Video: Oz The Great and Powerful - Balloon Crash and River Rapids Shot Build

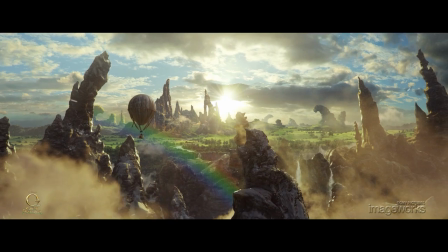0:06 Soon after Oz finds himself transported from Kansas, he and his balloon enter the Jagged Peaks environment.
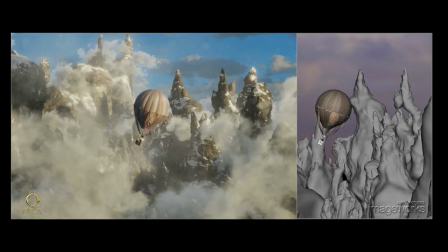0:14 To create this part of the land of Oz, artists at Sony Pictures Imageworks custom-built digital models of a canyon.
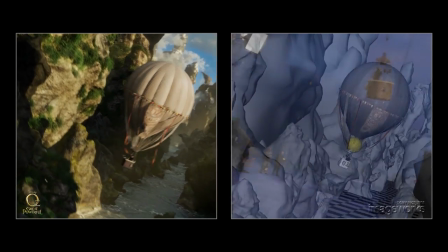0:22 Starting from a simple blue screen element of Oz in a basket,
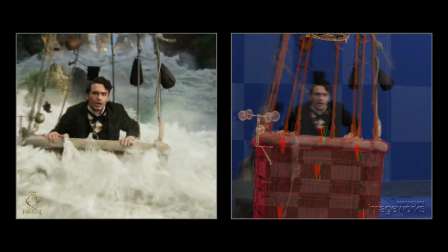0:26 the artists created numerous details, filling the depth from the camera to the farthest point in the scene.
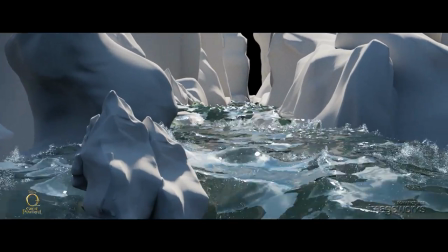0:32 The water effects required multiple layers of foam, spray,
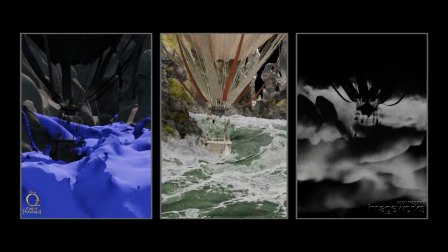0:36 mist, and detailed splashes to achieve the desired visual complexity.
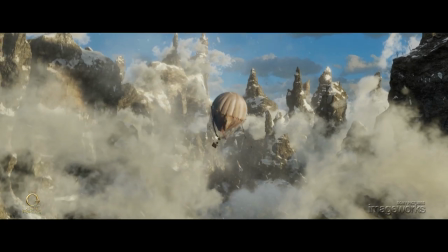0:42 Our design theme was to bring volume and detail to all our computer-generated environments.
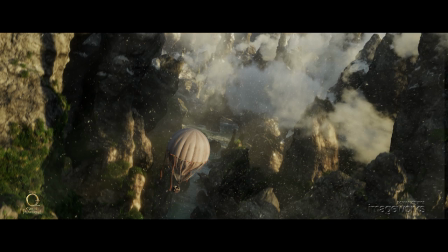0:48 The depth of the canyon was accented by layering details of atmosphere, clouds, snow, and light beams.
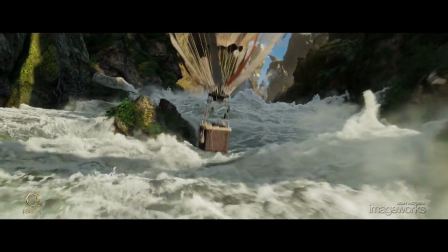0:55 While backgrounds often relied on concept artwork ideas and matte paintings, the closer we got to camera,
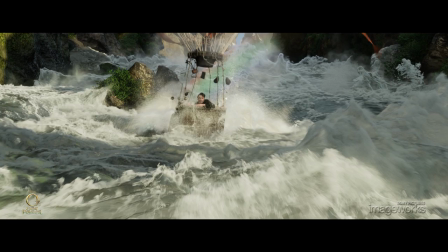1:02 the more important the visual effects design choices became, and the more critical the fine effects details like mist became.
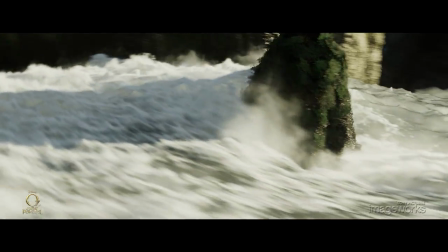1:10 Even though the shots designed for a specific camera view, the foreground simulations take into account the full three-dimensional volume.
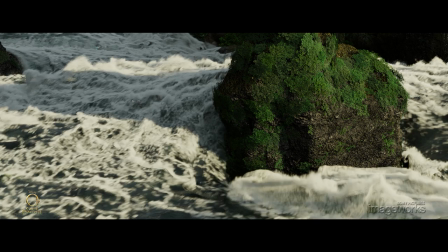1:18 Water flows around rocks and other geometry, and those features create realistic turbulence.
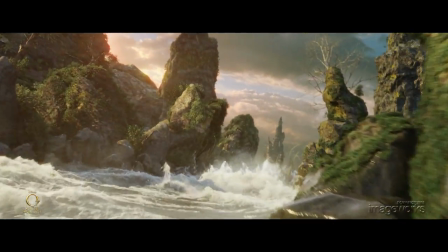1:24 This and the surrounding environments were based on the world imagined by Robert Stromberg,
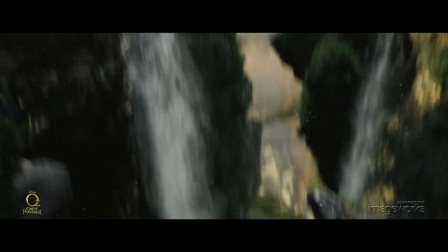1:30 but also embellished and art-directed by the talented artists at Sony Pictures Imageworks.